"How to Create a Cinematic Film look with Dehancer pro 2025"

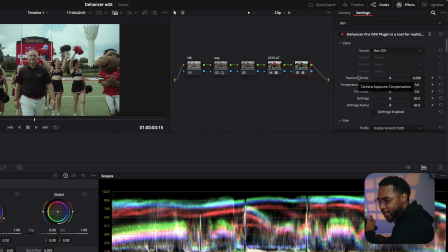246s
I wish whenever you add it, added it as a clean slate, so that way you don't have to worry about turning all the effects off. And then so what I like to do, I like to go all the way down to the bottom,
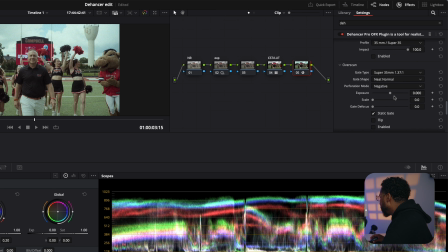261s
disable all tools, and then go back up to the top, and then I pick my film stock. So I'm a 500T 250D type person. To me, that gives you the best look as far as commercial wise.
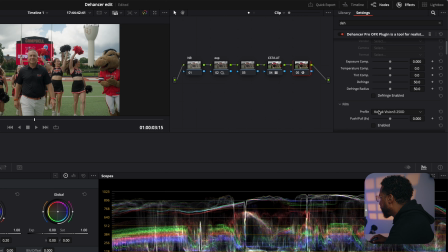278s
So for this one, I want to go 500T. Let's turn that on. Boom. Okay, you see how it lifts your shadows and everything. So what you can do, what I like to do is, so the push and pull on here is basically,
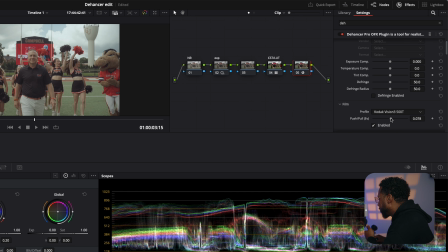296s
it's really moving like film. So like if you pull, push, so I like to get it down to where it looks good again. And then I want to warm this up just a tad here.
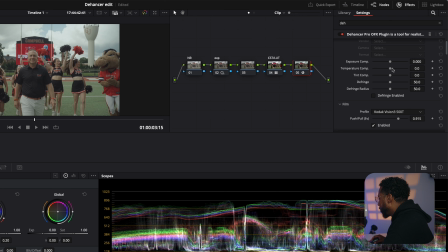315s
All right, so now I'm looking at my black points. Since this is like a commercial, high key commercial, like a little more contrast.
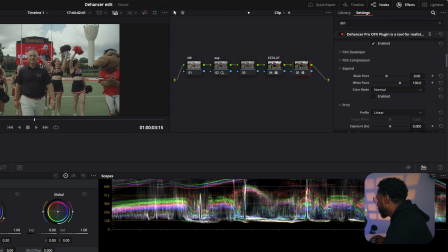324s
So I'm gonna bring my black points down. Oh, I gotta enable it first. Bring my black points down. All right, there. Let's see what my whites at. My whites is good. Color compressor.
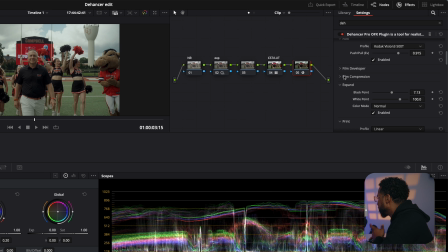340s
So this right here gives you more information than your highlights, which I like, and it compresses your footage like film. And let's see. So what I need to do, I need to go back to my HDR tab. I brought that down a whole stop.
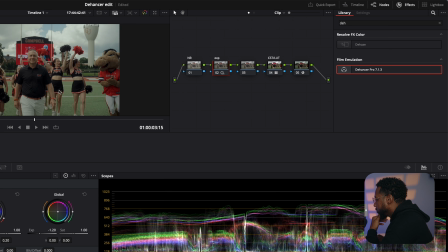356s
So let's bring that up a little bit more so we get a little more juice. Boom. All right. That looks pretty good. Now I'm giving my secret sauce away again.
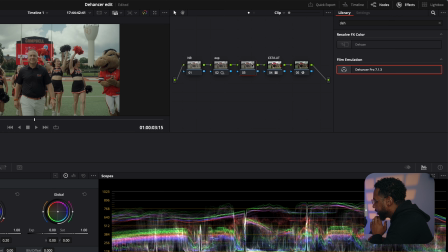370s
So the Dehancer is definitely my secret sauce. Look how it gives you like the filmic colors off rip, how everything kind of like stays in place. But this is going to be, you know, what turns your footage up a little bit more.
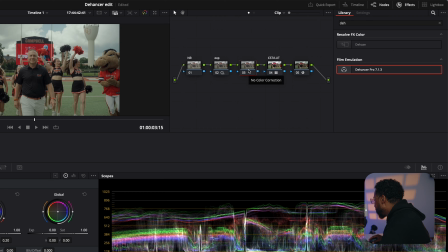385s
So what I like to do, I like to go to the color space, change it to HSV. Shout out to that boy Kazi. He, you know what I'm saying, he put us on as far as color grading.
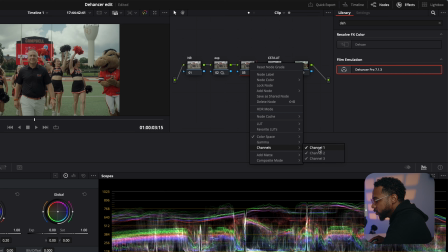397s
And take channels 1 and 3 off, right? So then you go to your color wheels and you turn up your global, right?
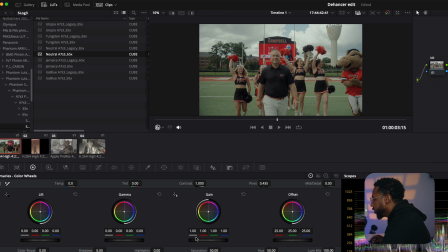406s
This will give your image a filmic saturation. So I bring that back down a little bit. That's a little bit too much. Boom.
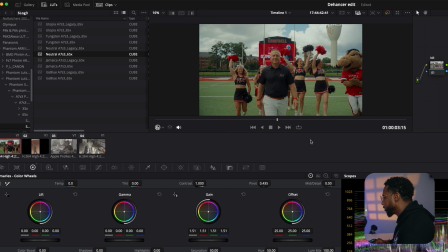424s
So now, boom, look what you got. That's crazy. That's what that saturation does.
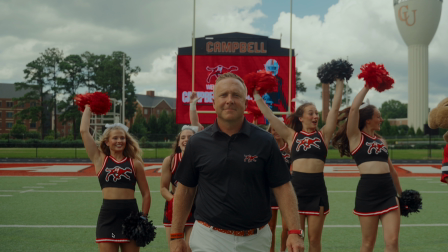430s
You see how good that HSV saturation is with those filmic tones with Dehancer? So then what I like to go back to Dehancer.
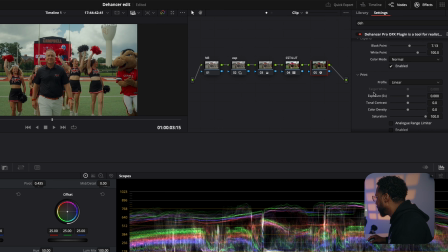443s
Sometimes the print is a little bit too much for me. But if I do use print, I like to use the glossy. But you see how like it makes it a little bit too much, and then same thing with the 2383. It's a little bit too powerful for me, so I just kind of leave that off.
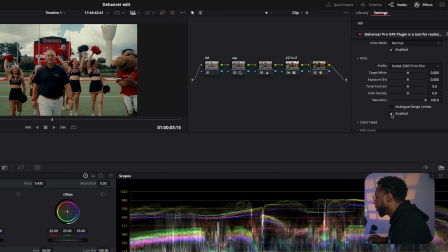463s
And then, but I do use the halation and the bloom. Then I just turn the bloom down just a little bit. Then I see what I got. So that's just softens the image up so it doesn't look as sharp and digital to me.
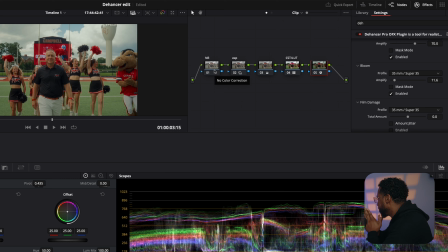482s
That's like one of my favorite things to use in Dehancer is the bloom and the actual halation. Then we're gonna go to the grain.